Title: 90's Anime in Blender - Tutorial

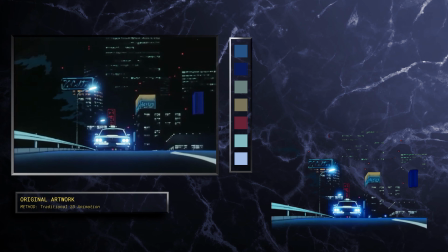16:43 Because when you actually look at this image, you realise about 80% of the frame is just pure black,
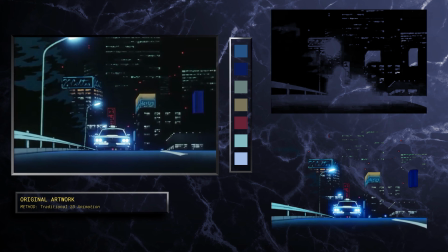16:49 but it's actually the arrangement and transition of these vibrant blues from that black, I think,
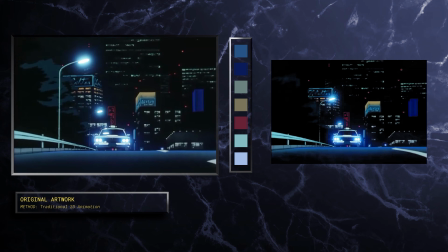16:54 is what gives it such a distinct mood and boldness. So how do we go about achieving this same boldness in Blender?
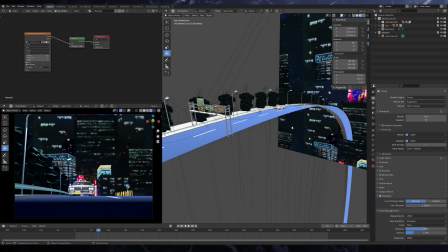17:03 Well, I found the key is to keep it simple. So using basic one-tone shaders to render most of these materials.
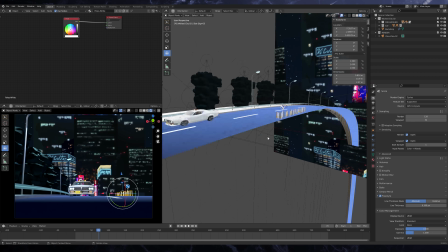17:10 As you'll see here for the poles, I literally just have the raw colour I want them to be plugged straight into the output node.
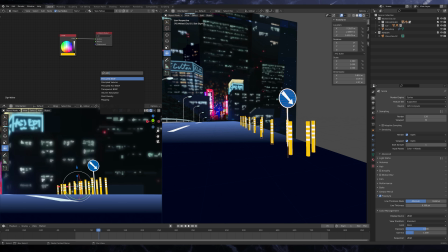17:18 And the reason I do this is, when we use more complex shaders, like say a principled BSDF here for example, we'll end up with much more of this colour blending action happening, because it's taking into account the actual lights in the scene and physical reflective qualities of the material,
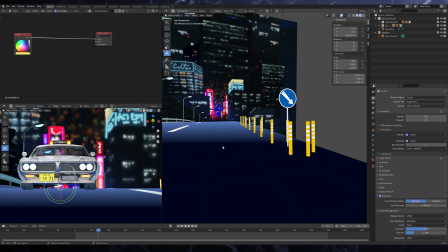17:35 which works great for achieving photorealism, but not in our case where we're trying to contrast and simplify our colours more.
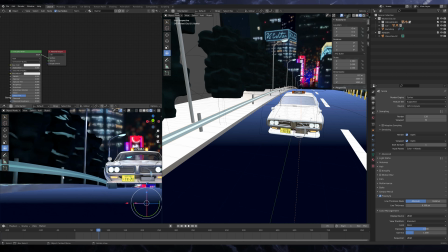17:46 And in some cases, like for this barrier here, where maybe I do want a tiny bit of transition in colour tone,
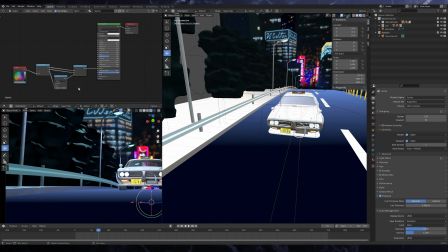17:52 what I'll do is set up this custom emission input for the principled BSDF, which will just allow me to control the intensity versus shadow here for this turquoise blue.
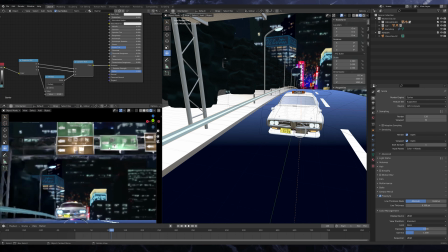18:05 I did this for a lot of the signs too, just to give them a bit more vibrancy and not to be as blown out by the spotlights.
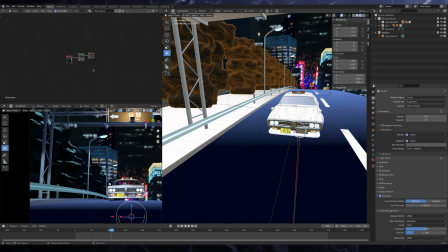18:14 And then for things like the trees, where I want them to still be influenced by the lights in the scene, but in a much more simplistic way,
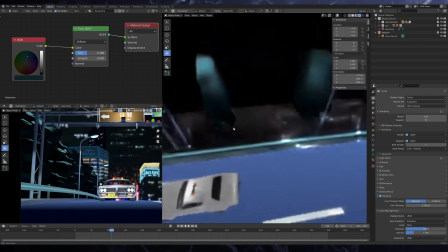18:21 we can use a Toon BSDF shader to control how large these splotches of dark green being cast from our streetlights are.
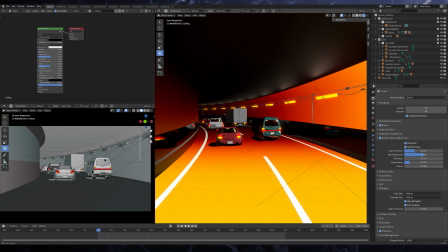18:32 And if we're using Eevee as our native renderer, we can also make use of the shader to RGB node, which will do the same thing but in real time.
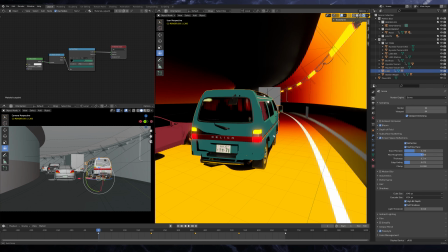18:40 So jumping back to this tunnel scene, I had this set up for all my cars like so. Just a diffuse BSDF that feeds directly into a shader to RGB node, which then uses a color ramp to control the values.
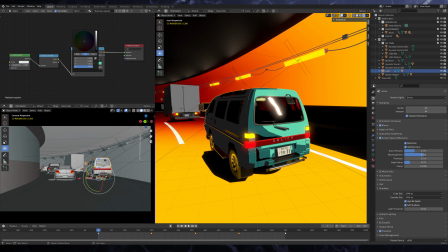18:54 So we have complete control over the color and position of the shadowed versus brightly lit parts of our object.
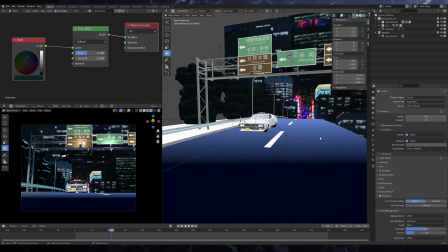19:05 Then another more stylistic method I use, which can come in useful when trying to shade things in more of a gradient fashion like the original,
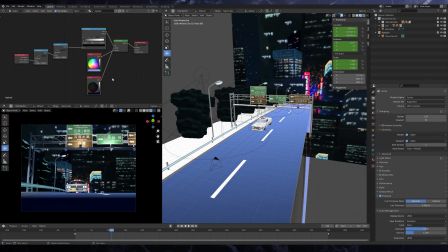19:13 is to again use a color ramp, but this time set the input as the Z depth from our camera, like so. This will then just convert the bottom color node here to be the part of the road closest to the camera, with this second one controlling the part further away.
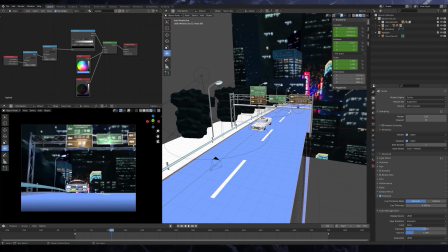19:32 And you can see here, if I was to minimize the effect of the gradient, that suddenly our overall composition becomes much flatter. So I think this shader is really important when we're looking to generate more depth in our image, but still want to retain that graphical style.
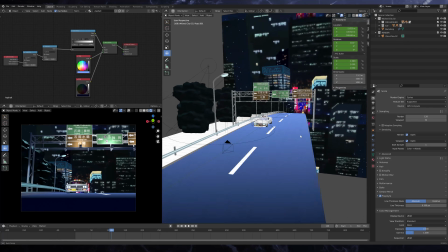19:50 So now moving on to the line work and the outlines we're going to want to draw in on our final image.
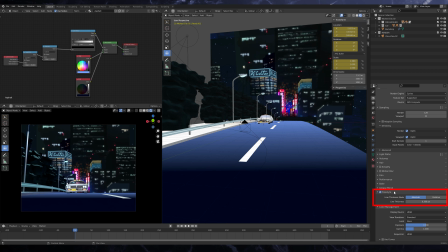19:56 So for these, I use the freestyle function native to Blender, which I still find produces the most reliable and clean result. And I'll typically set my line weight to somewhere between 0.3 to 0.7,
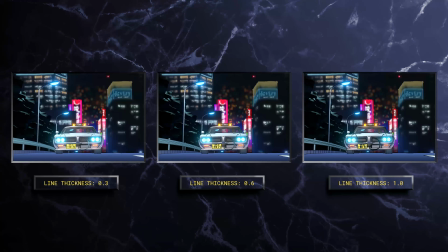20:10 depending on the overall scale of the scene, as generally I find anything above 1.0 usually ends up looking pretty chunky. But again here, it totally comes down to personal preference and what sort of style you're going for.
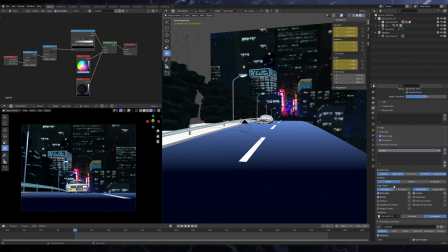20:26 Then for the line settings themselves, I just ensure the silhouette, border, and crease options are checked,
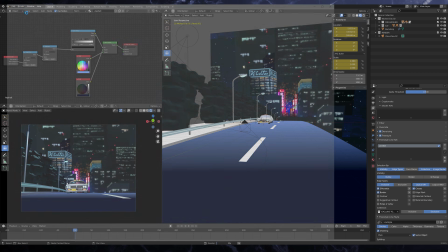20:33 as I find this gives me the best result for achieving a look that draws 3D models similar to if they were to be drawn in 2D.
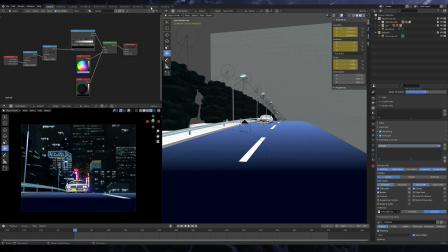20:43 Then for the finishing touches, I'll come over into the compositor to apply some additional post effects.